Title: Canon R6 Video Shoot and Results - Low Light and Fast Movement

All right, how's it going? I'm That Ginger Photographer. A bit of a different one today, totally different scenario for me. I've got a photo shoot, I've got a friend who's a percussionist and he's got the chance to go and play in Ibiza for the summer season. He needs some footage and some photos to be able to send over at the venue and I'm going to be capturing that for him this morning. It's Sunday morning, about nine o'clock and I've got about 20 minutes to get everything packed up in the car and get it across to the venue.
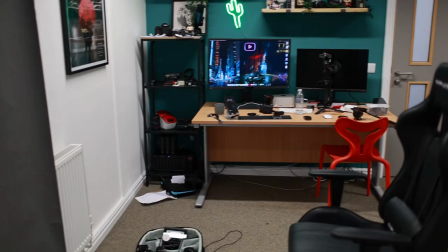[0:25]
I probably shouldn't be making this video in all honesty. I'm frantically charging everything because last night was Saturday night and I thought shall I go out the studio and charge everything or should I drink these beers and things aren't charged.
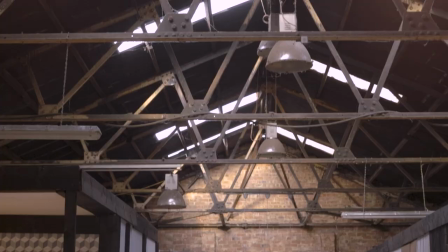[0:36]
So I've got another friend who I've recently shot in their new venue he's took on a big unit big industrial unit he's done
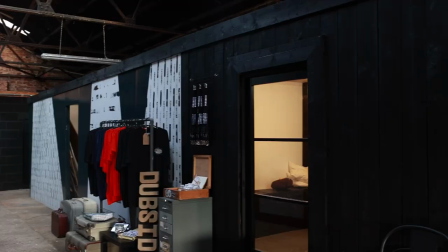[0:43]
it out pretty cool so I reached out and I asked if we could use his venue so that's where we're going to be shooting today I just don't know what to take I've got lights that I'm frantically packing I've got my gimbal and I'm a bit out of my depth in all honesty because I've never really shot like this. Fingers crossed it goes well. If it doesn't I just won't release this video. So let's go there.
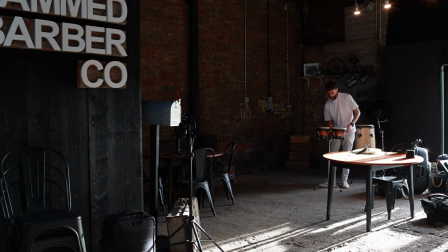[1:03]
So when we very first got there it was just a case of finding a nice area to set up. I knew I wanted some wide shots and I knew I wanted some nice close-up shots as well.
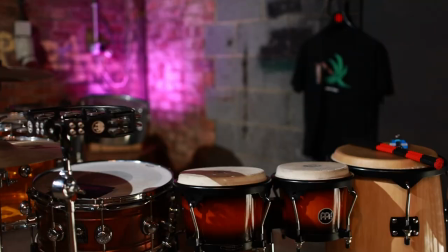[1:11]
So we picked a nice corner, cleared all the equipment out of it and just got set up there. At first I'd set up the big softbox onto my video light and the light was just a little bit too soft.
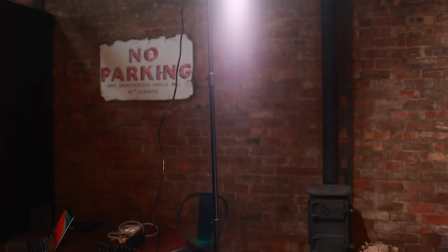[1:21]
I didn't like it. I know that makes sense but I just didn't like it and I didn't like where I'd set it up either so I moved it to another angle and it worked really well just with the bare bulb.
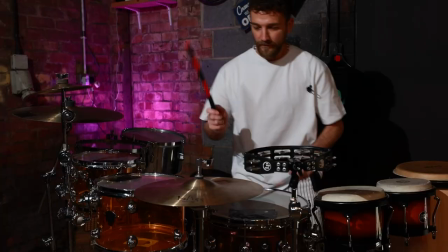[1:30]
I'd read that the further away that the light source is from your subject then the harsher the shadows would be and I wanted really harsh shadows for this shoot. Some might say it mimics that Ibiza look. No one says that. Just me. I wanted a bit of ambience in the background as well. I wanted a bit of light in the background so it wasn't just a dark brick wall behind Tobii so I bought these sexy coloured
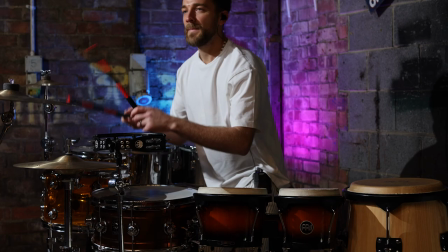[1:52]
lights off Amazon and those worked really well and I ended up just choosing two colors that complemented each other. After that it was just a case of finding the right camera angles.
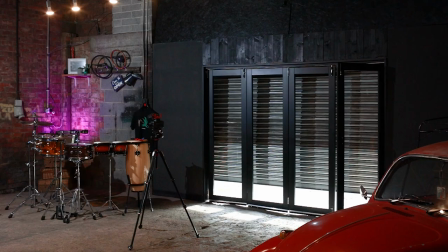[2:01]
As massive as my muscles are I couldn't carry two gimbals so I had one static on a tripod and I had one camera on the gimbal as well.
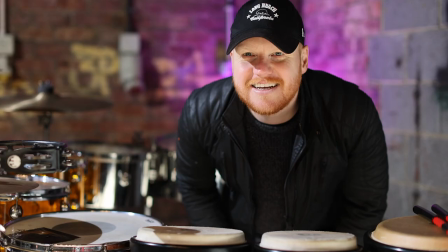[2:08]
So this is the first angle that we chose.
Let's go!
Look how excited I was.
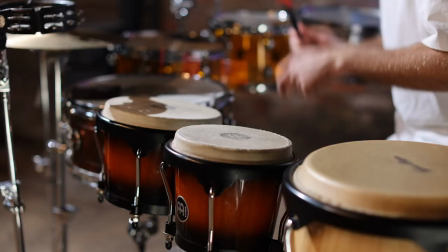[2:13]
Turned out to be shit. I don't think that angle worked well at all. It was too close in on the drums.
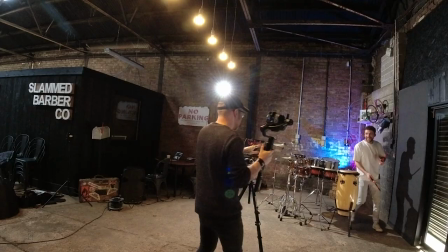[2:23]
It so it didn't even show my sexy lights in the background so it definitely needed moving. So I moved that static camera around to a more central position.
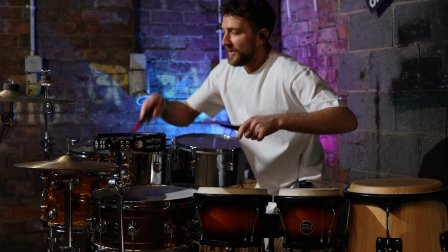[2:30]
I had it pointed at Toby a little bit wider so there was more of him in the shot and it got a lot more range of the drums in there as well. Next up was deciding where I was going to be for the gimbal shots.
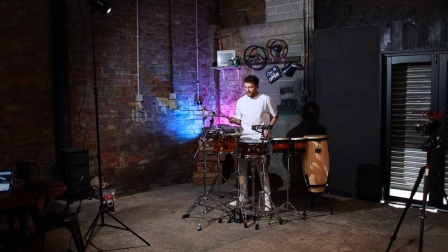[2:39]
I know I wanted some movement in there but I also know I wanted some nice wide shots and I wanted some nice close-ups as well, some nice tight crops of Toby playing the drums. I also was very conscious that I didn't want my gimbal shots to be too close to the static camera shots Because I think them angles would have been too similar and I think it had been confusing cutting from one to the other It almost looked like you were cut into the same clip So I made sure when I was using the gimbal I was about one meter to two meters away from my static camera So you could see a
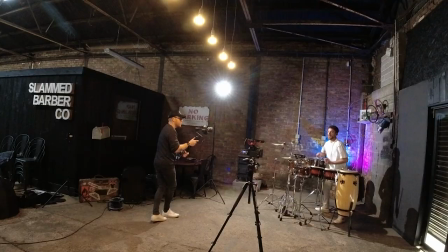[3:08]
real clear difference between the two angles and between the two shots when I was cut into them And because this short reel all had to be done in one take as well I was really conscious that I didn't want too much movement in the video. So with the gimbal I was still for a lot of that footage as well just holding the gimbal and when I did use a bit of movement It
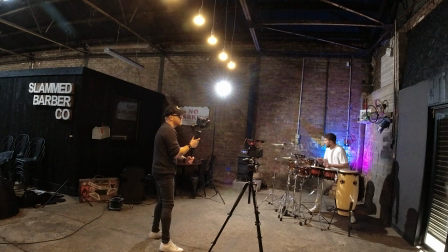[3:25]
was very slow smooth movement rather than just moving it around a lot for the sake of moving it After that it was just a case of doing a few takes seeing which one was the best and seeing which one we were going to use I also found out it's really important not to forget to press record
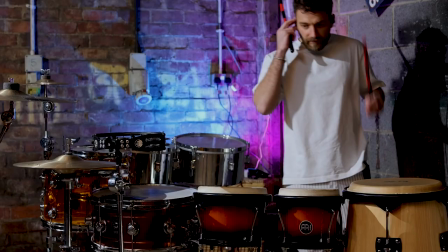[3:42]
So here's the 50 second clip that we actually got on the day, edited together. I can't play the backing track with it because it copyrights so this is just the drums, we're still pretty good.